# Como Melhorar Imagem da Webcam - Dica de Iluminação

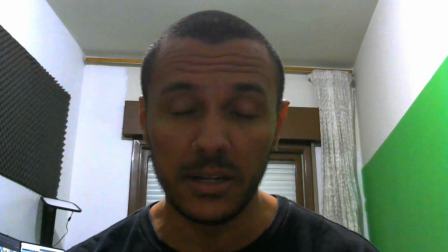0s
Nesse vídeo eu vou te mostrar como mudar a imagem da sua webcam desse resultado para esse resultado. E aí, tudo beleza? Rafael Black da BLK Media, canal onde você aprende tudo sobre fotografia, áudio e vídeo direto ao ponto e sem enrolação. E se você gosta desse assunto, já se inscreve aqui no canal. Aqui eu estou usando uma webcam externa, que é uma Logitech C270 com resolução HD, mas ela está colocada no mesmo lugar que a webcam do notebook. Para a gente ter essa melhora na qualidade da imagem, a gente vai precisar de uma boa iluminação.
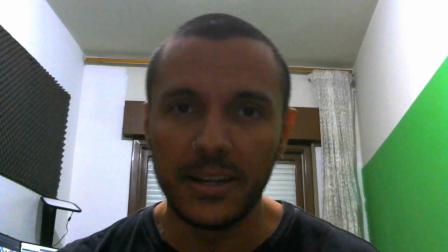36s
Todo mundo está acostumado a usar a sua webcam desse jeito, usando apenas a luz do teto,
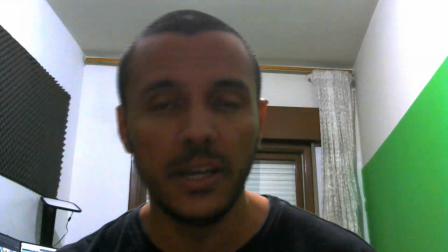41s
que geralmente vai ficar um pouco mais para trás ou em cima de você, deixando esse resultado com o fundo mais claro e você escuro.
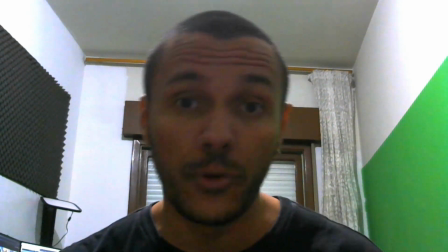48s
Então você vai precisar de outra fonte de luz em outra disposição. Aqui eu vou usar um softbox de 70 por 70 com uma lâmpada de 150 watts. Se você não tem um softbox ou não quer comprar, não tem dinheiro, você pode usar uma luminária ou até mesmo um abajur.
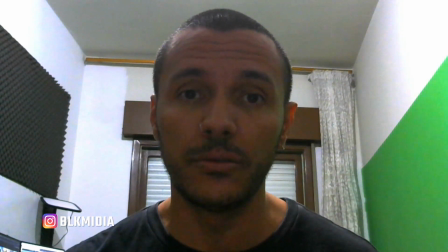63s
Então agora esse é o resultado sem o softbox.
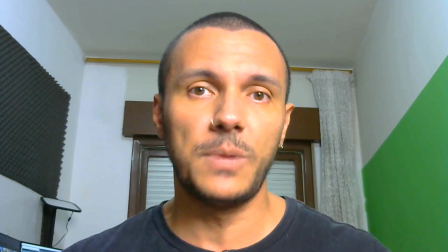68s
Pronto, ele já está colocado aqui, não está de frente inteiramente para mim, está um pouquinho de lado e um pouco acima dos meus olhos também.
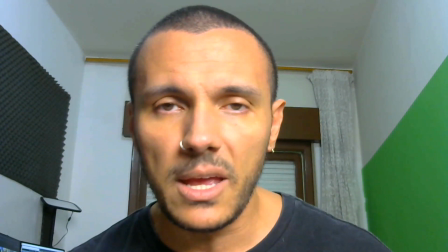75s
Você vê que a imagem já melhora absurdamente e vai melhorar um pouquinho também algum atraso que possa acontecer na imagem com relação ao áudio.
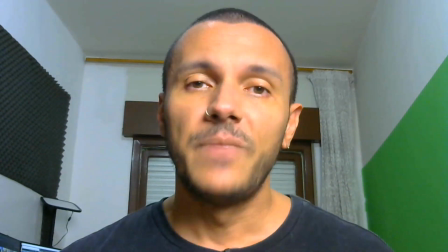83s
Dessa maneira, seu resultado já vai ficar muito melhor, mas a gente pode adicionar algumas outras fontes de luz.
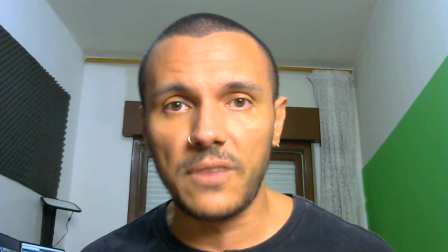89s
Agora eu vou usar esse painel de LED aqui, e essa luz de LED vai ficar atrás de mim, na direção contrária da luz principal.
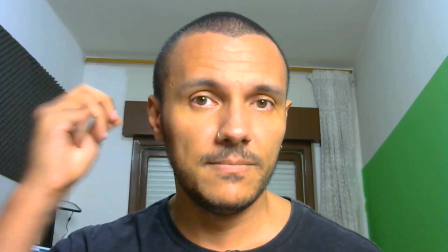96s
Sem painel de LED, com painel de LED.
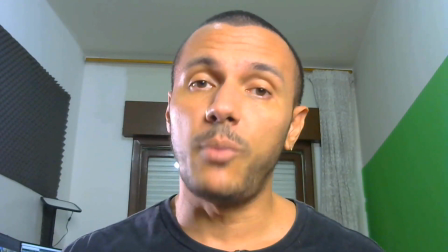99s
Essa luz seria uma luz de contorno, que pode ser usada tanto dessa maneira, como também pode ser colocada na parte de cima, atrás de mim, para fazer o contorno de todo o meu corpo,
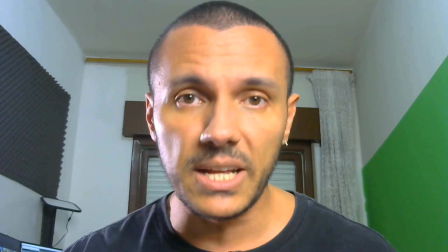108s
quando eu tiver um fundo mais escuro. E, por exemplo, se eu estiver usando uma camiseta preta, me separar do fundo pra não parecer que é só uma cabeça flutuando no vídeo.
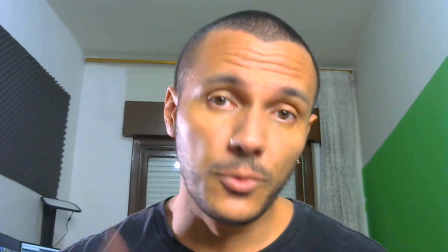116s
Outra coisa que dá pra fazer, que eu uso nos vídeos aqui do canal, é dar uma cor pra esse fundo branco. Pra isso, eu uso um refletor de LED RGB de 50 watts.
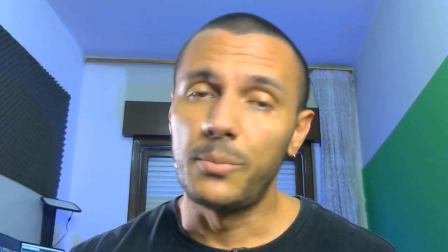124s
Então, dessa maneira, é sem o refletor. Pronto, já tem um fundo colorido pra dar um pouco mais de vida aí no seu resultado.
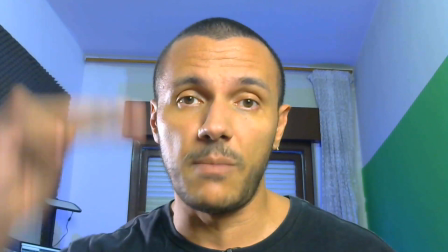132s
E, por último, a gente vai mexer no enquadramento da câmera. Lá no começo eu falei que ela fica mais baixa que a altura do nosso olho e acaba pegando muito do teto também.
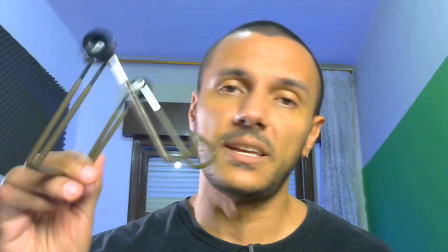140s
Então com o auxílio de um suporte eu vou usar esse aqui para iPad, mas também vai servir para o notebook.
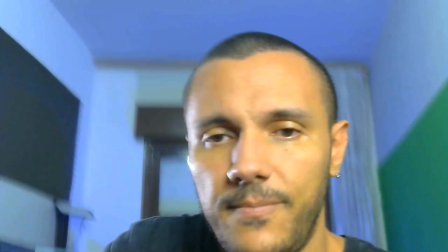145s
Eu vou colocar ele aqui em cima e
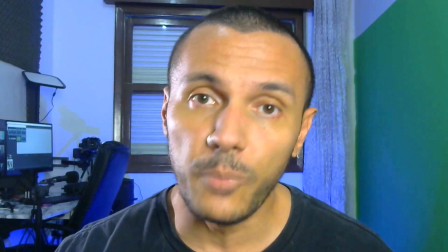150s
pronto, dessa maneira eu vou ter a câmera na altura certinha dos meus olhos e não vai impossibilitar de você fazer alguma digitação rápida ou então usar o seu trackpad. Então é isso, algumas dicas aí para você melhorar a qualidade do seu vídeo pela webcam. Lembrando pessoal, não tem milagre, se você quiser um bom resultado você vai precisar de uma boa iluminação. Não vai adiantar você comprar a melhor webcam do mundo, a câmera mais cara do mundo que grava em 4K, se você não tiver uma boa luz. E o bom da luz é que ela vai servir pra qualquer câmera. Diga aqui nos comentários se você utiliza alguma iluminação pra usar sua webcam ou se usa apenas a luz do teto. E se você gostou, curtida, favorito, se inscreve no canal e clica no sininho pra receber todas as notificações aqui da BLK Media.
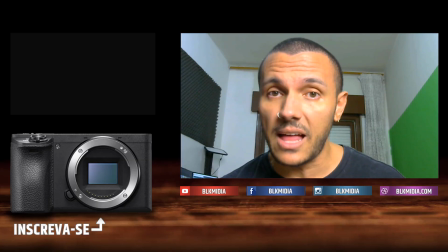192s
Grande abraço e até o próximo vídeo. E melhora também um pouquinho do atraso, tanto da imagem quanto do álbum.
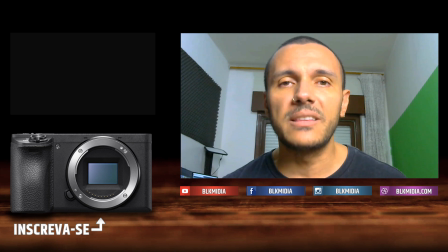202s
E vai melhorar também um pouquinho da... E vai melhorar um pouquinho também a imagem que pode acontecer, tanto na imagem. E vai melhorar um pouquinho também o atraso.